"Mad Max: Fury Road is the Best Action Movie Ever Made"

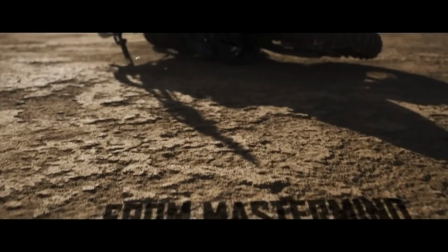0s
Before watching the prequel later this week, I need to discuss just how good Mad Max Fury Road is,
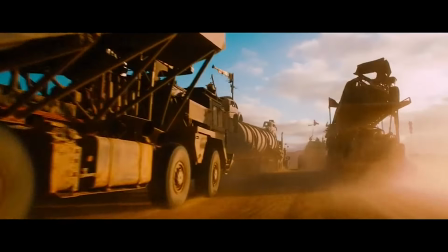6s
because there is a pure escalation of action that grips you from minute one and doesn't let go.
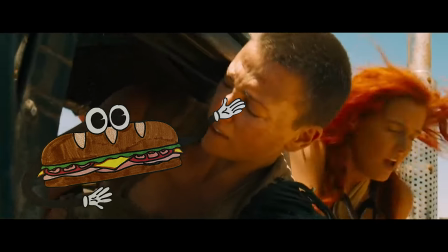12s
Welcome to Sandwich Reviews, I'm the Talking Sentient Sandwich, and I believe Fury Road is the best action movie ever made.
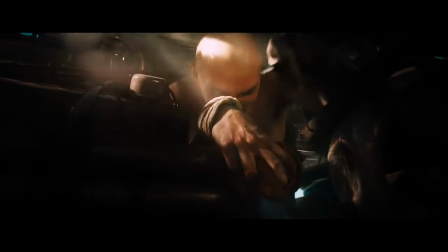19s
Name another action flick executed this well. I'll wait, because you can't.
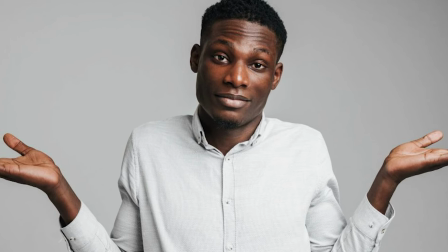24s
I mean, there's the Raid 2 for starters, but you get my point. rather than expositing every bit of information for the audience,
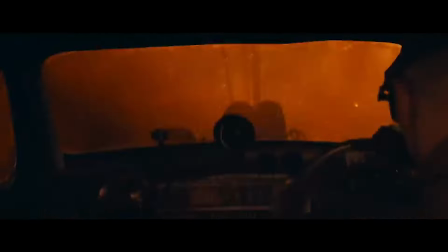31s
those details are organically dealt out, requiring careful attention to context clues and the characters' dialogue.
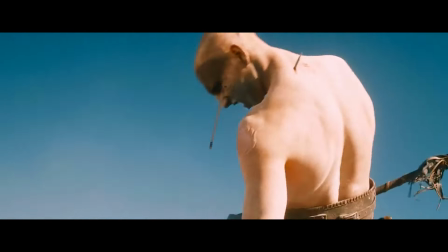38s
Things like the war boys wanting to kill themselves to get to Valhalla,
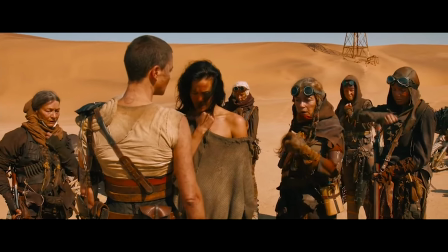42s
or the little hand signs that Furiosa and her people have all could easily be taken out and not noticed.
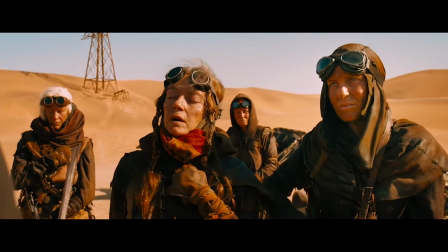48s
But by having them, the story is given layers and dimensions, enough to see a new one with every rewatch.
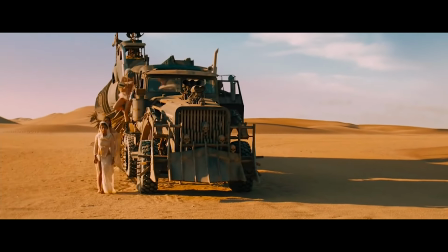54s
And that purposeful filmmaking isn't just reserved for the writing. I'll talk about why later on,
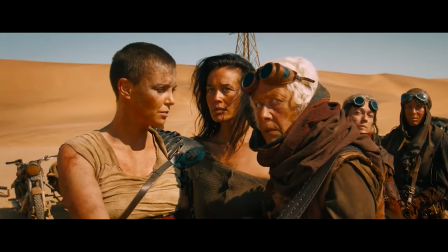60s
but every shot is methodically planned out and designed for an easy viewing experience that only requires focus if you want to look for depth.
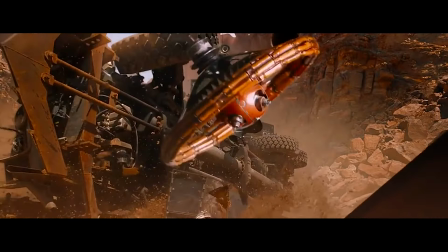68s
Other than one singular bad shot, which is the CG steering wheel flying towards the camera, every bit of camera work is beyond extraordinary.
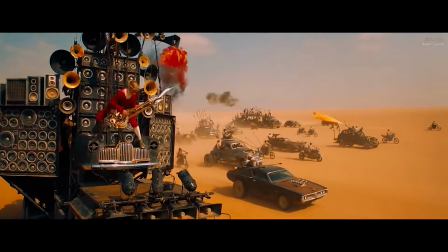77s
Captured perfectly, the carnage in action in Fury Road is filled with special effects covering the screen for the majority of the time, but that's barely visible.
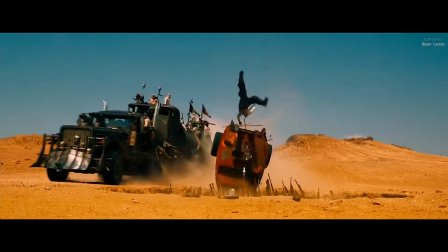86s
Aside from a couple of times where the CG is obvious, everything looks practical and real.
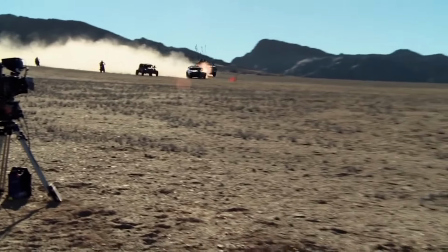91s
And for the most part, it isn't. They really did go out and film in the desert, crashing beater cars designed to look like hodgepodge vehicles,
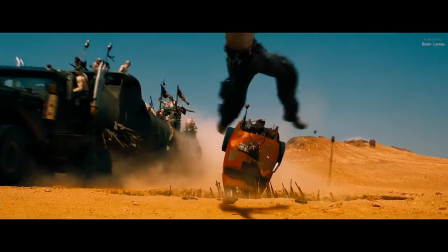100s
but for things like people being flung 50 feet in the air, you have to use digital doubles.
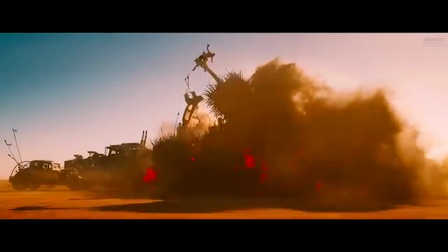105s
And that's okay. Well, so long as it's filmed like this,
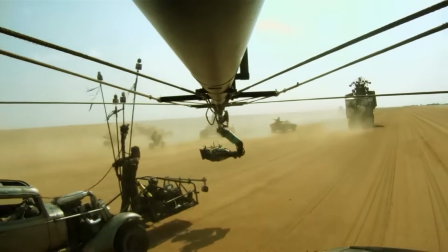108s
because those CG touches are only there to enhance the practical chaos that is actually happening in the frame.
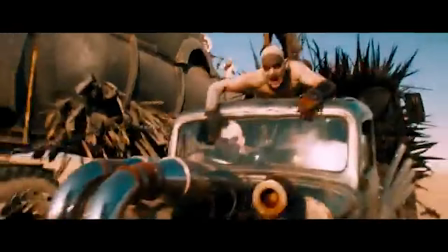115s
And although there's more cars crashing into each other and exploding than anything else, that doesn't mean the movie is devoid of hand-to-hand action.
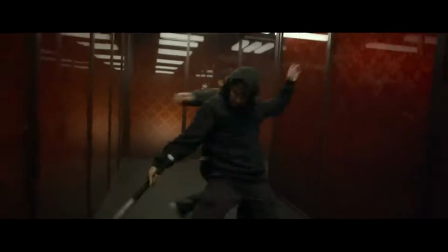123s
It's no raid or Winter Soldier-level martial arts, but it's not supposed to be.
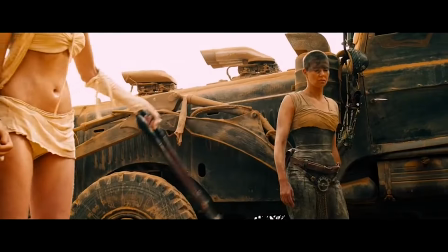127s
During the third act, they show a bunch of punch-ups, but the one scene that stands out is the fight between Furiosa and Max.
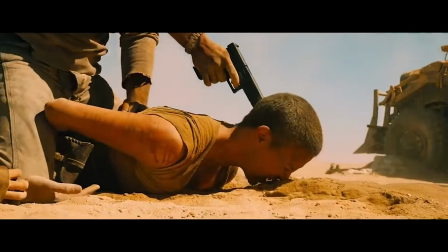134s
When the chain whips in front of the camera or Max fires the gun around Furiosa's head, the serotonin levels in my brain go off the charts.
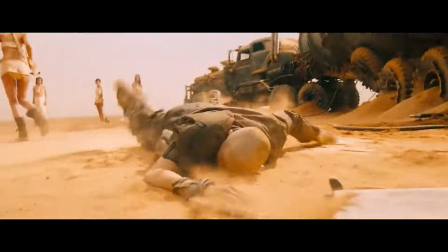142s
I've watched that action scene on repeat so many times, and I don't know how, but it gets better every time.
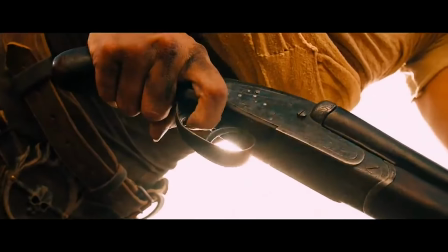149s
But the movie has so much more to offer than just a few moments of phenomenal action.
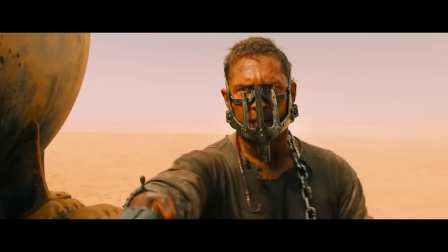154s
While a lot of the dialogue, especially from Max, is mumbled and barely audible, the movie is designed that way.
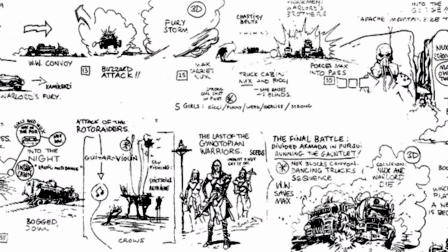160s
Written and storyboarded with the intention for the movie to not have any dialogue, you can really tell that the majority of audio isn't necessary.
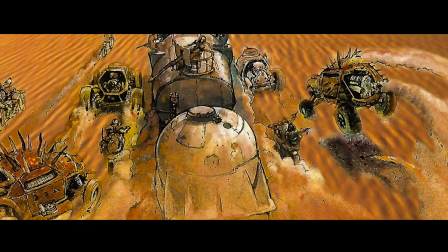169s
The whole thing is comprehensible as a silent film, and let me tell you, it almost works better like that.
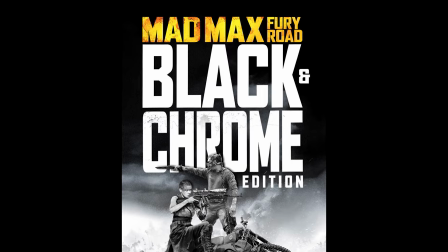175s
A while ago, I accidentally purchased the black and chrome edition of Fury Road,
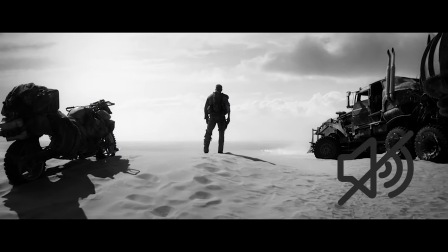180s
which is a black and white version of the movie, and if you mute that and make it a silent film,
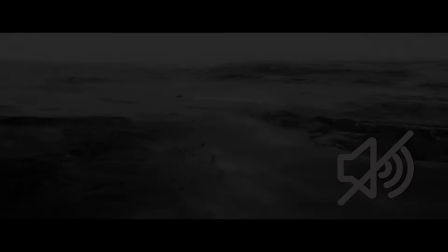184s
that is clearly the way the filmmakers originally designed it to be seen.
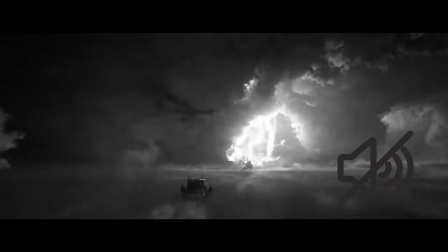189s
No matter how organically it is brought up in the movie, every bit of dialogue can be inferred with the silent version,
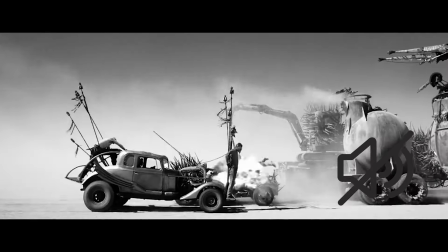195s
because without it, you get to intimately understand these characters and the choices they make,
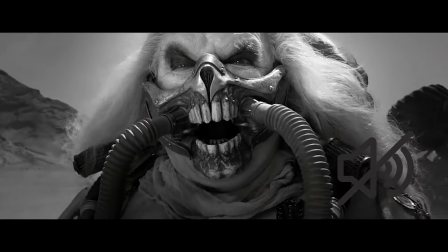200s
because it is you filling in the gaps, rather than exposition. Though that is another thing superbly well done within this movie.
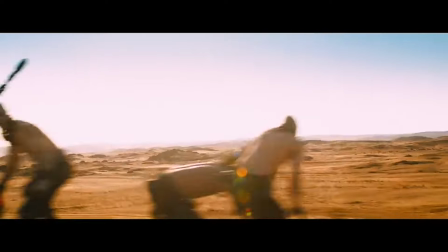207s
And if you really do just want to turn your brain off and enjoy a solid action movie, Fury Road works perfectly that way too.
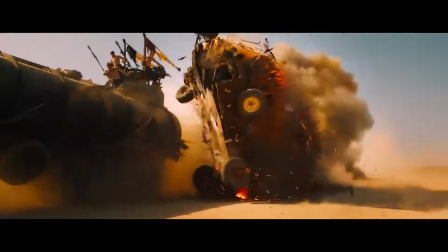214s
The one thing that made me want to make this video more than anything else is the way the cinematography supports a simple subconscious viewing.
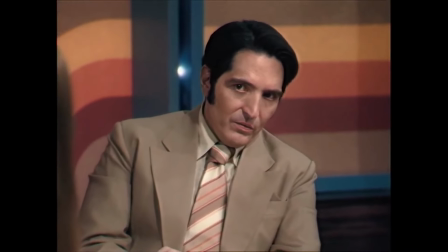222s
I've noticed, especially with horror movies, my eyes dart from corner to corner of the frame, searching for any hidden clues left by the filmmakers.
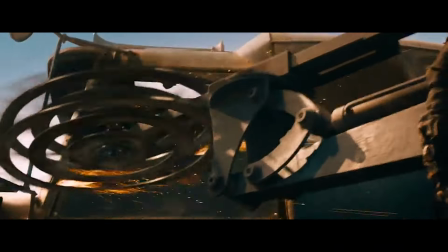230s
But Mad Max Fury Road actively stopped me from doing that.
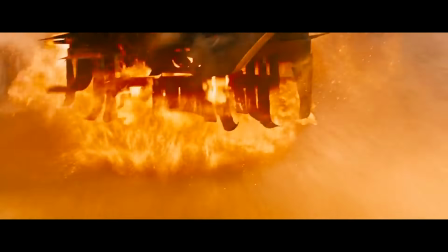234s
When looking at the cars, there's plenty of fun details and easter eggs to notice, but even that is front and center,
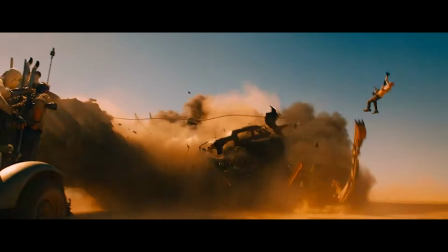240s
because the whole movie was outlined and designed so that the focus would always be in the center of the frame.